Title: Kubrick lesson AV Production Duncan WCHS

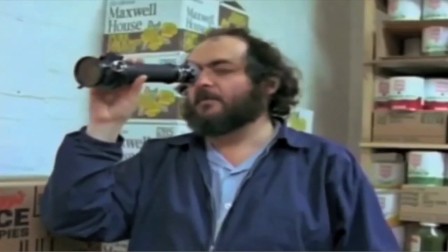(0:02)
You know it's Stanley Kubrick when the pictures speak.
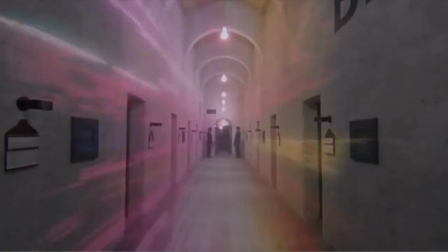(0:07)
Kubrick's images speak their own language that cannot be translated easily. To say he's a great photographer doesn't mean he's given us a lot of pretty pictures.
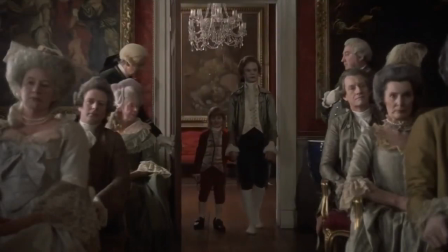(0:15)
It means he can say things with a picture. Not just little things, but primal, emotional, unworkable things.
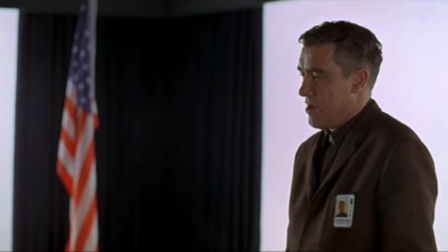(0:23)
His pictures speak to us about philosophy and complex ideas. Take Barry Lyndon, a period piece.
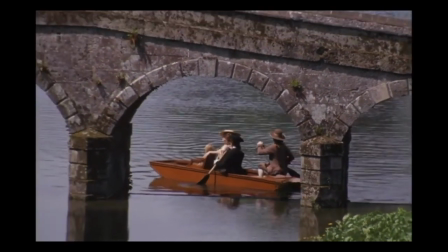(0:31)
Kubrick zooms out from the action to make his characters appear trapped in an 18th century painting.
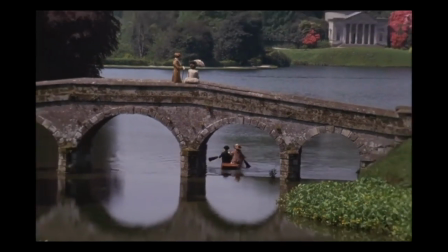(0:36)
He's not moving the camera, he's zooming so the proportions of the image don't change.
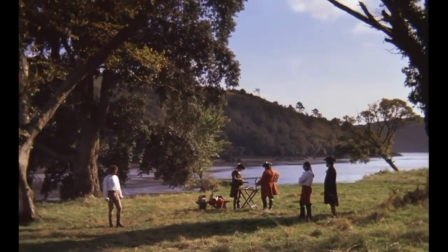(0:43)
He's expressing visually that Barry is stuck in a static society he cannot escape from.
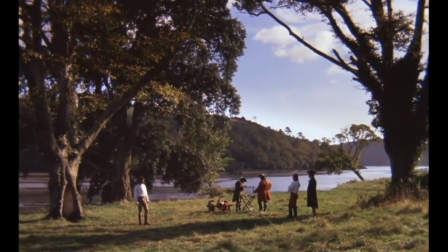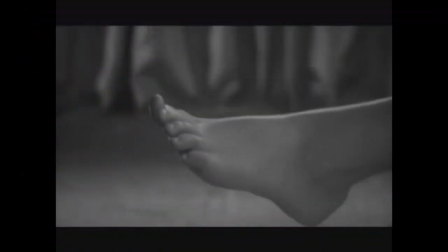(0:55)
The opening credits of Lolita present the image of Lolita's foot.
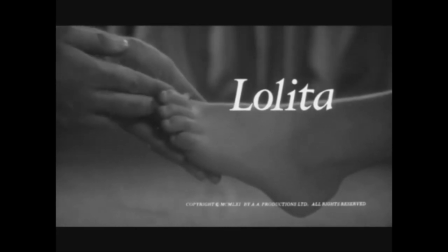(0:59)
Hubert adoringly adorns her toes with polish, setting up something unexpected in the power dynamic of the relationship we are about to discover in the film.
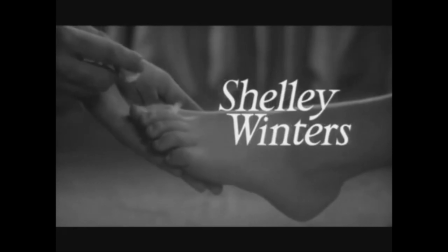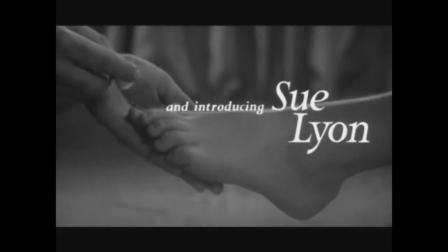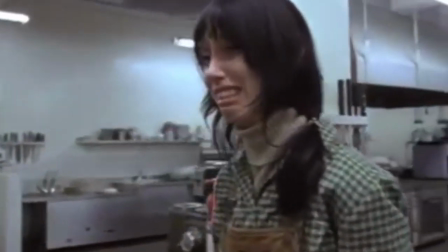(1:21) Hey! Wait a minute! What are you doing?
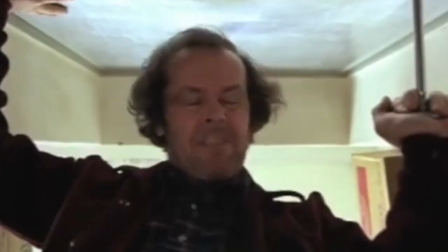(1:28) Open the door!
In The Shining, when Wendy locks Jack in the pantry, the camera angle is from below looking up at him from the floor.
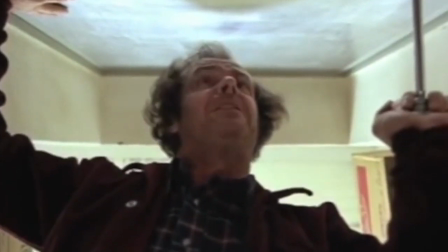(1:35)
This radical image communicates several things all at once. It expresses Jack's growing insanity.
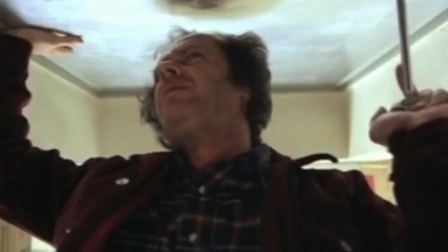(1:41)
It is as if he is literally looking up from hell itself. It disorients us.
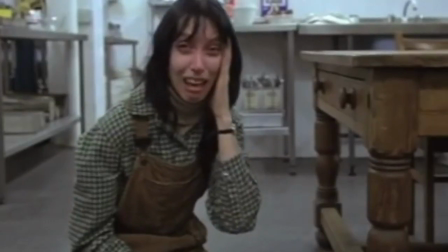(1:46)
We feel as if everything is turned on its head. And it ultimately shows us that Jack still holds the power over Wendy.
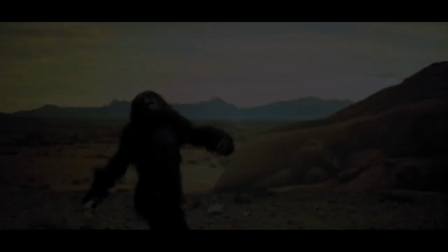(1:52)
He makes her feel small and beaten down in the frame. In 2001 Space Odyssey, he makes one of the most famous cuts in film.
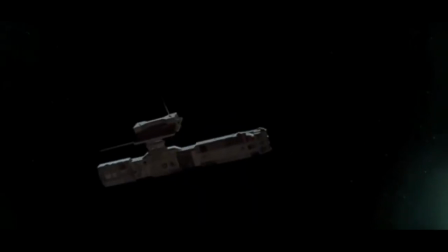(2:00)
This moment in film captures the philosophy that through all our progress,
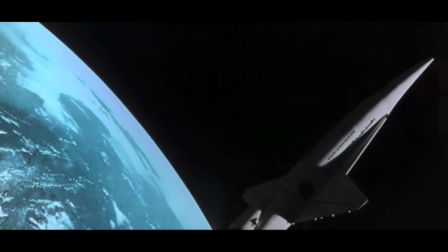(2:04)
technology is still the same as that first tool which was the weapon that our ancestors used to kill.
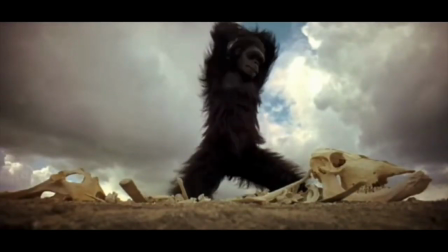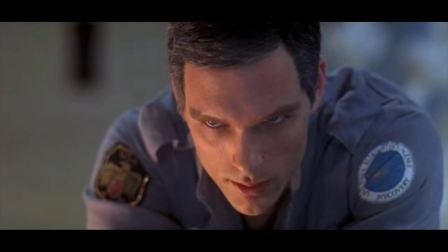(2:20)
Kubrick never let his intentions known, aside from his films. He spoke directly through the language of his film, leading us to discover our own interpretations.
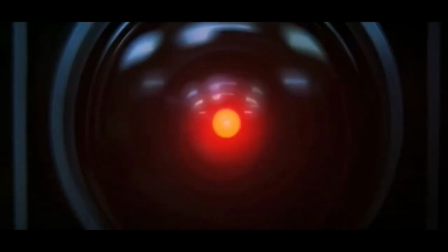(2:28)
Yes. It's puzzling. There are many conspiracy theories behind his films.
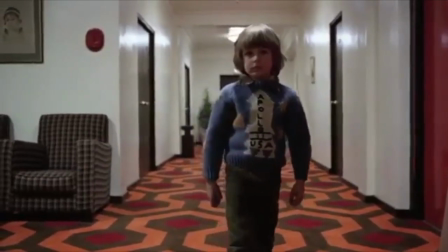(2:36)
His films all contain rich visual subtext that can be interpreted in many ways.
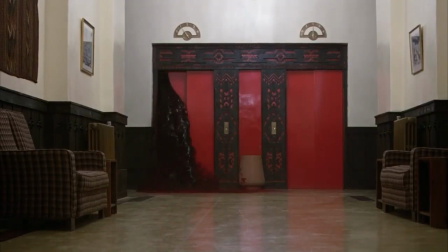(2:41)
This is why I believe he is the master of cinematography. Which brings us to his visuals.
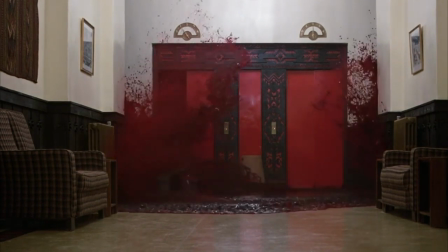(2:46)
One-point perspective. This is where all visual lines lead to one vanishing point on the horizon.
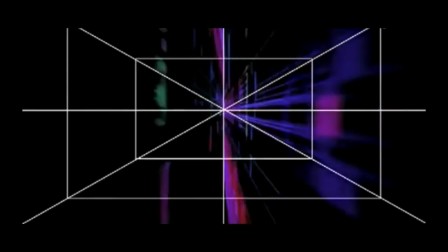(2:52)
Kubrick uses center framing and one-point perspective to create a feeling of depth which draws us into the image and gives us a sense of order.
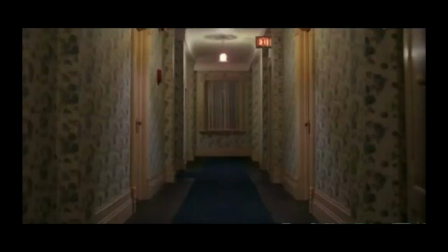(3:00)
But it creates a tension between wonder and terror. This clean aesthetic order makes us feel uneasy.
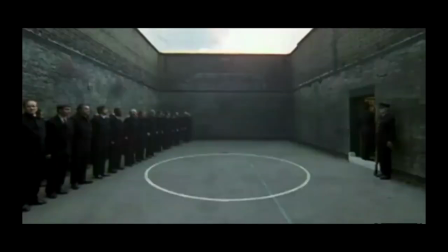(3:06)
In The Shining, we are frightened by the images but are seduced by the beautifully ordered visuals.
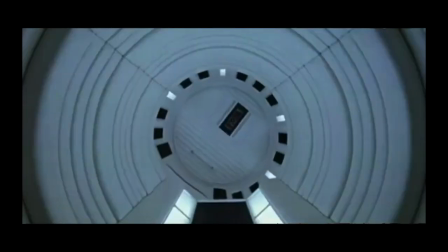(3:11)
We feel conflicted. In 2001, the circularity of the images gives us the feeling of the immensity of the universe and sparks
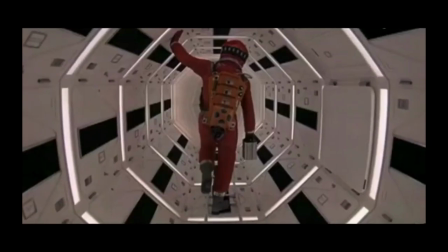(3:19)
our fascination with the mysteries of the bigger universe and how humanity fits into it.
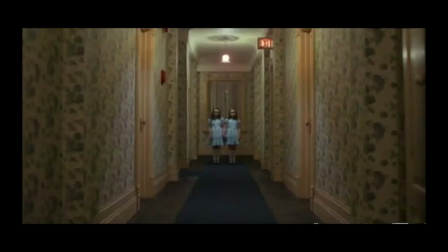(3:23)
There is a constant mix of order and structure, beauty and horror, creating the feeling of wonder and terror.
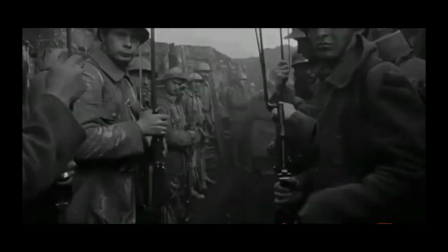(3:30)
We constantly feel as if something horrible must happen to this perfectly composed image. Kubrick combines rich visuals with cold atmospheres.
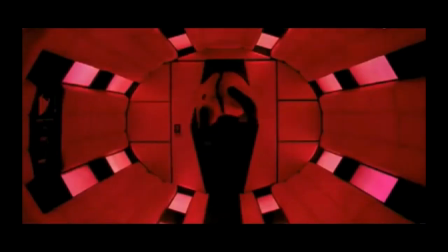(3:39)
His production design pairs perfectly ordered sets with vibrant and rich patterns and unusual decor.
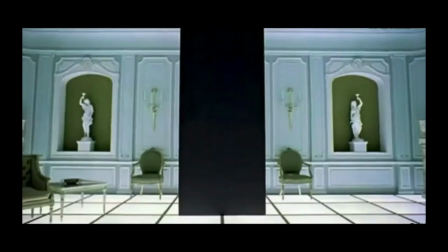(3:45)
It is never emotionally warm. It is unsentimental. He uses objectivity to give insight.
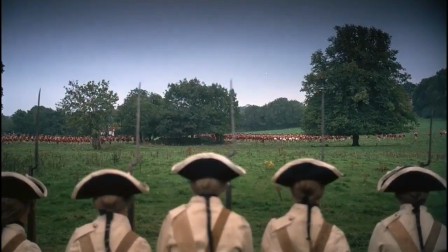(3:51)
He uses wide perspectives to give an outside view of the world we are seeing. He removes us from the regular world.
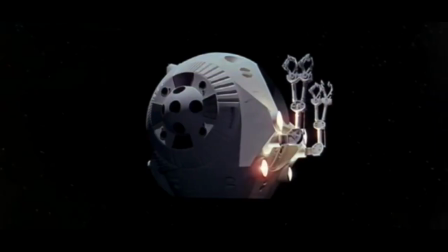(3:58)
His films take place in the past or in the future, using objectivity through distance.